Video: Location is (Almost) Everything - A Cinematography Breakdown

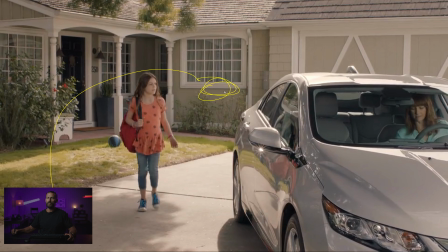And then at the end of the day, when you're gonna do this shot, this is when you would do the big wide, when it's backlit. A lot of the times when you're shooting even commercial stuff, in the narrative world definitely, you wanna start with the wide stuff and work your way in so that you know the look that you're trying to match to in the shots where you can actually affect change.
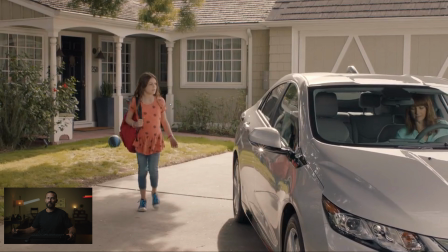Well, here, say that's not possible. Say we have to end the day on the wide because that's the orientation of the house.
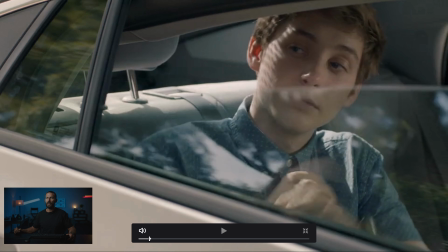Well, this is really easy to do because you can have the car facing the exact opposite direction.
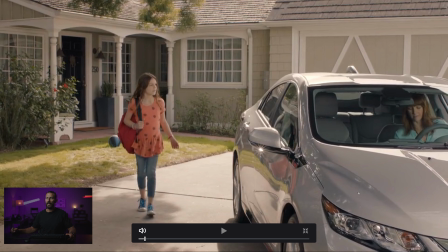So spin this thing so that now the headlight's facing that way.
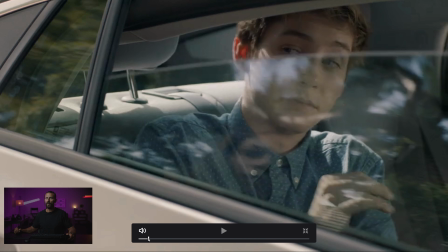And because we can't see around the location inside of the car, right? You can't see anything except these little tree reflections here. Now you can shoot this in any direction. So these little inserty shots, or this coverage is nice and easy to do.
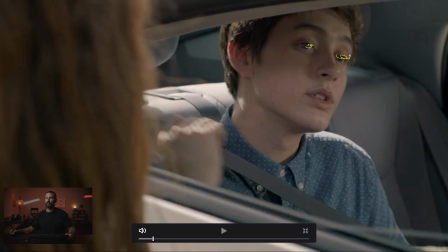And even in this, right? We got backlight, You can see the little reflections in the eyes of just how much level is coming into the car now. So mom is not there in the front seat. We've got a big light pushing through.
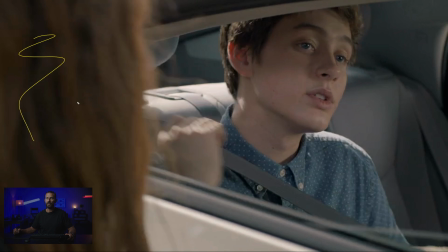You know, there's might be a little bit of neg this way just to keep things shapely, but we've got daughter, line of the car. We've got him at the perfect height, right? He's probably sitting on some cushions or something like that, or slouching down, depending on how tall the person is.
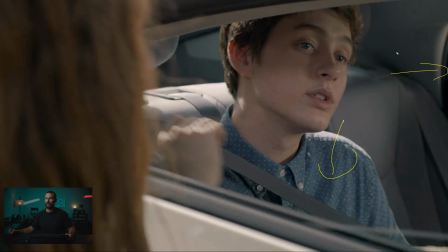And we don't see out this window, so it makes it even easier for us, because if we saw out this window, then we would know where we're at in the location. So it's about choosing the right focal length in here too, to keep the compression narrow enough that you don't see too far outside of the car.
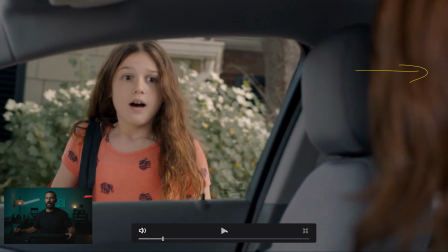From there, where do we go? Cross, and now we're back here. Okay, so let's match up that light.
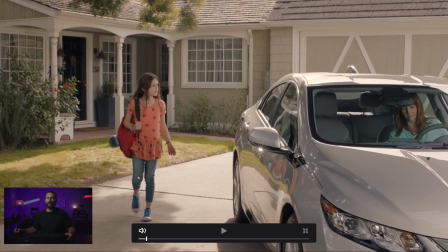So there's no sort of slash going on in the background, but that might be because we can't see the bush.
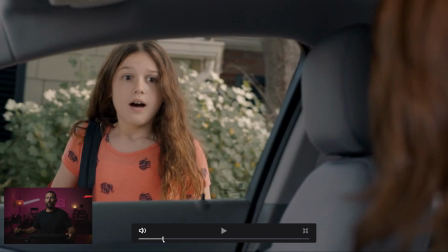But as soon as we come to here, okay, now this is what you call flat, right? So we're gonna say that the sun is over here, so this is gonna be our key side. Look at the difference between this cheek and this cheek.
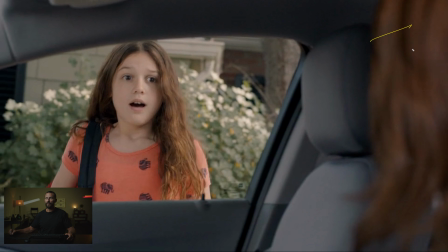Not a whole lot, right? It's pretty flat. And the difference in level between inside the car and outside the car is almost zero. There's almost no difference. Basically what we're balancing to here is this little line of sunshine. And say you don't have all the toys and you don't have enough level to, oh, we've gone big again.
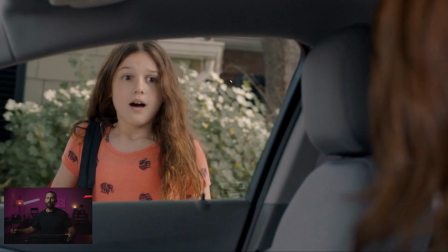You don't have enough level to, because what you would be balancing to here is this background sun level. You need to get enough level in the foreground to deal with the sun. You don't have that kind of lighting, you don't have that kind of level. You could just put up some diffusion here because it's not a lot of sunlit area.
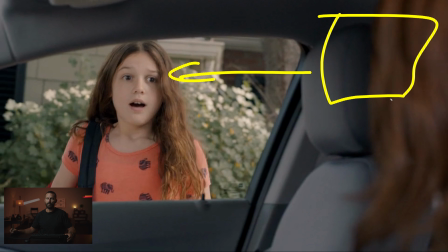You know, a little 12 by 12 over here would be enough coverage just outside the frame behind this lady's head to take this down a few stops, right? And then you need significantly less light to get this sort of look. And you can see in the eyes, you can see how many eye lights we got there? 2 on each side. That's a lot of eye lights.
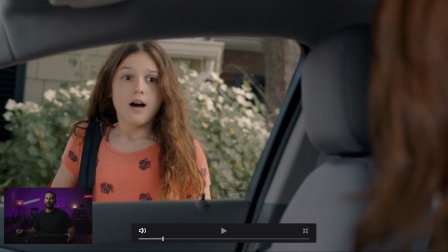Okay, from there, and again, the framing wise, like this is all really good stuff. Even though the lighting is fairly vanilla, still we've got lady head, we've got seat,
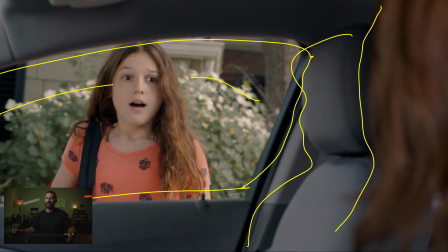then we've got the window, then we've got in the background, we've got these little elements of, let's try and keep things interesting. Little darkness there. It's like there's lots of things packed into this frame, even though, you know, there's not a whole lot of contrast.
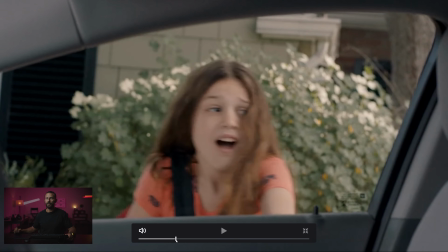We got a little push in there as well, a little zoom, and in the car.
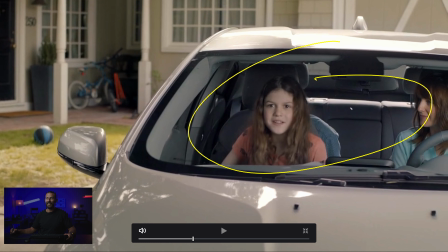Now, that is a lot of level versus what's happening in the background, right?
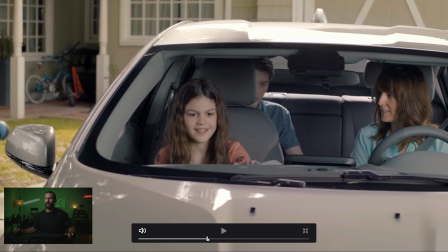Lots and lots and lots of level. Also a weird sort of camera work over there, right?
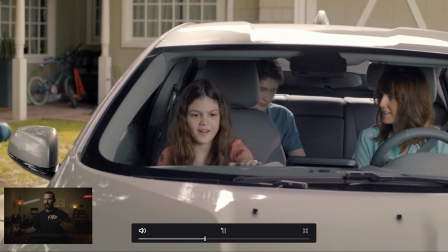It's kind of like a up and down sort of pan, up and down, and then we land on the pan, and then we're about to go in the
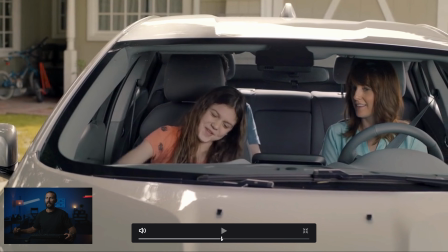car. Now, this is hard for in the car stuff because it's like when we talk about bar situations,
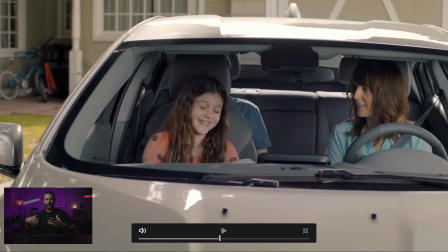there's only so many different ways you can cover inside of a bar because it's 2 people on the same side. Well, in a car, it's the same thing. All of the light is coming this way, right? So when we go in for coverage, unless you're doing French overs behind the back and the back seat, cross shooting this way, you're not gonna be shooting into the darkness.
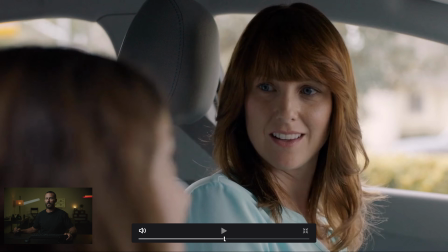You're gonna be shooting into the light, which just takes a little bit more work to look very sculpted.
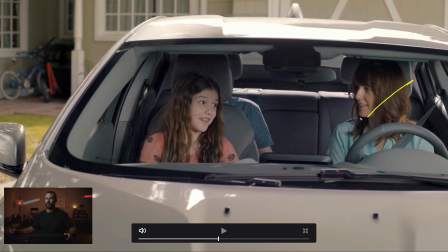So look at how harsh the shadows are on the chin here. It's really quite harsh here because it has to be, because the light has to be so far away to not be in the
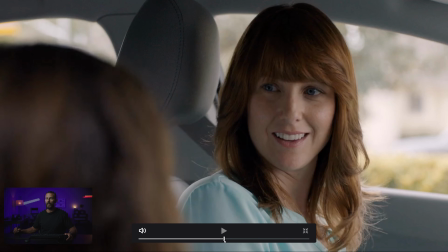shot. Whereas when we come into the coverage, we're not gonna do French overs, we're gonna do just traditional coverage.
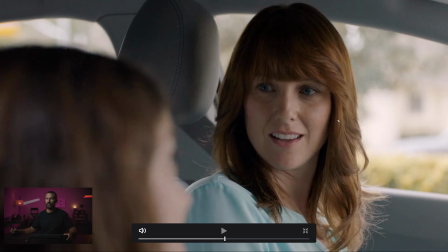So here, look at how soft it is now though. We've softened it up, beautiful looking light in this shot.
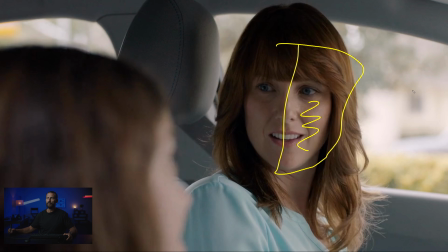And here, we're balancing this key to this background. So that's how you do it. You figure, okay, what do I want the background to look like? At what level? You go there, you set the camera to that level hopefully before you call for ND.
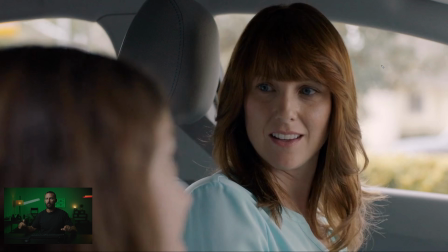Like you don't wanna, worst thing you wanna be doing is changing ND like 4 or 5 times while you're setting up, right? You'll see the camera assistants will start to get very upset very quickly if you're changing ND 5 times before you set up the lighting. So you just iris down to get the background to the level that you want, and then you know exactly how much level you need inside of the car to get this, right?
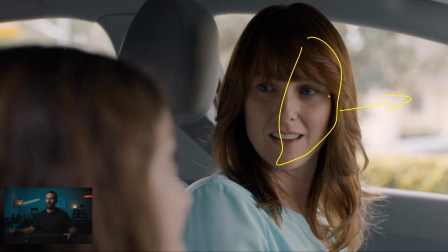So this is, let's say this is a 1.5 stops over out here versus this, then you know exactly how much level you have to get in here. Then you can also feel a little reflector in here or a little electric poly that is giving us this contrast.
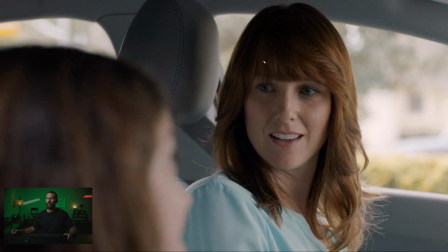And if you wanted to go true detective and a whole lot darker, well then you just lose this entire bounce. Lose that entire bounce, take this person's level way down, take the background way down, and then probably keep these same ratios, these two, the same, but just take everything way, way, way down.
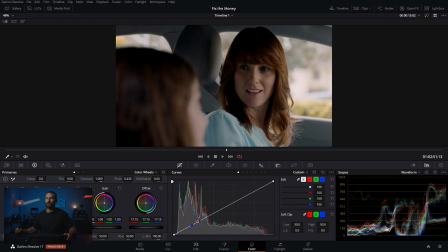And actually, can we do it? Let's see if we can actually do it here. Right, that, and you loosen up the contrast. right? And now all of a sudden, right? Now all of a sudden, if we desaturate this, where's the saturation in this bad boy?
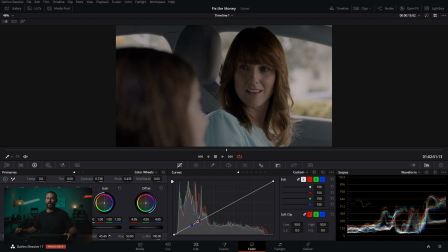Color boost, that's not what we want, saturation, right? Now, ta-da, let's go full screen.
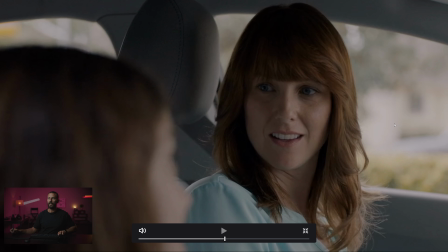And there's light and bright, and there's True Detective, right? You're just bringing those ratios closer together and then pulling everything down.
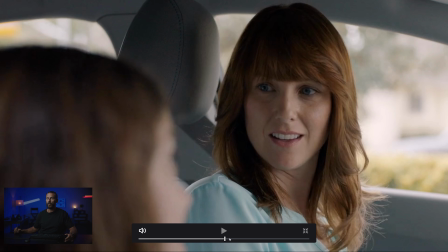Anyway, just an idea. So in the car stuff is hard, very, very hard.
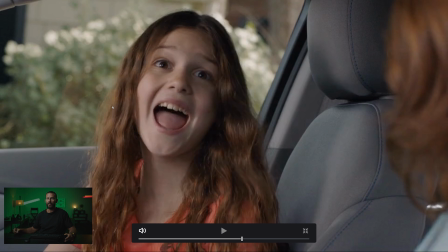But this is one of those bread and butter commercials. Same thing here. Like, it's way harsher on her as well. But again, all the principles are still the same, shooting into the darkness, creating as much interest in the background as you can.
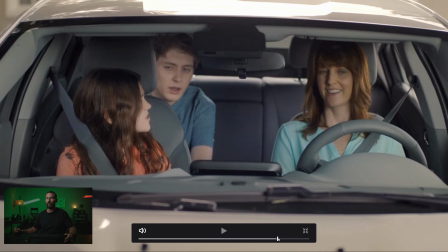Those little touches always help. And then I think we're out. Look at this guy. He's confused. Why is it so bright in the car? I don't understand. Mom's just laughing. Oh, well.
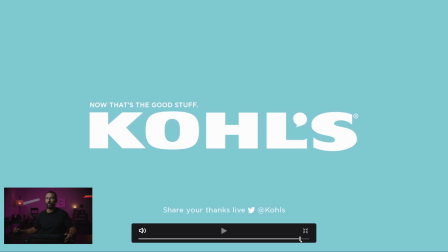And we're out. Okay, that's going to do it for this one. Hopefully you got something out of it. If you're in a car, just think about the coverage that you're going to be doing inside of the car and the focal lengths, and that will help you decide what you can do in the schedule. So do you have to shoot the wide at the end of the day? Well, if so, then think about, well, maybe let's just stay really contained inside the car. Are you going to shoot French overs or regular coverage? And hopefully your stuff will look better. And one day you will be able to do a commercial like this and get a beach house. Okay, that's going to do it. We'll see you in the next one.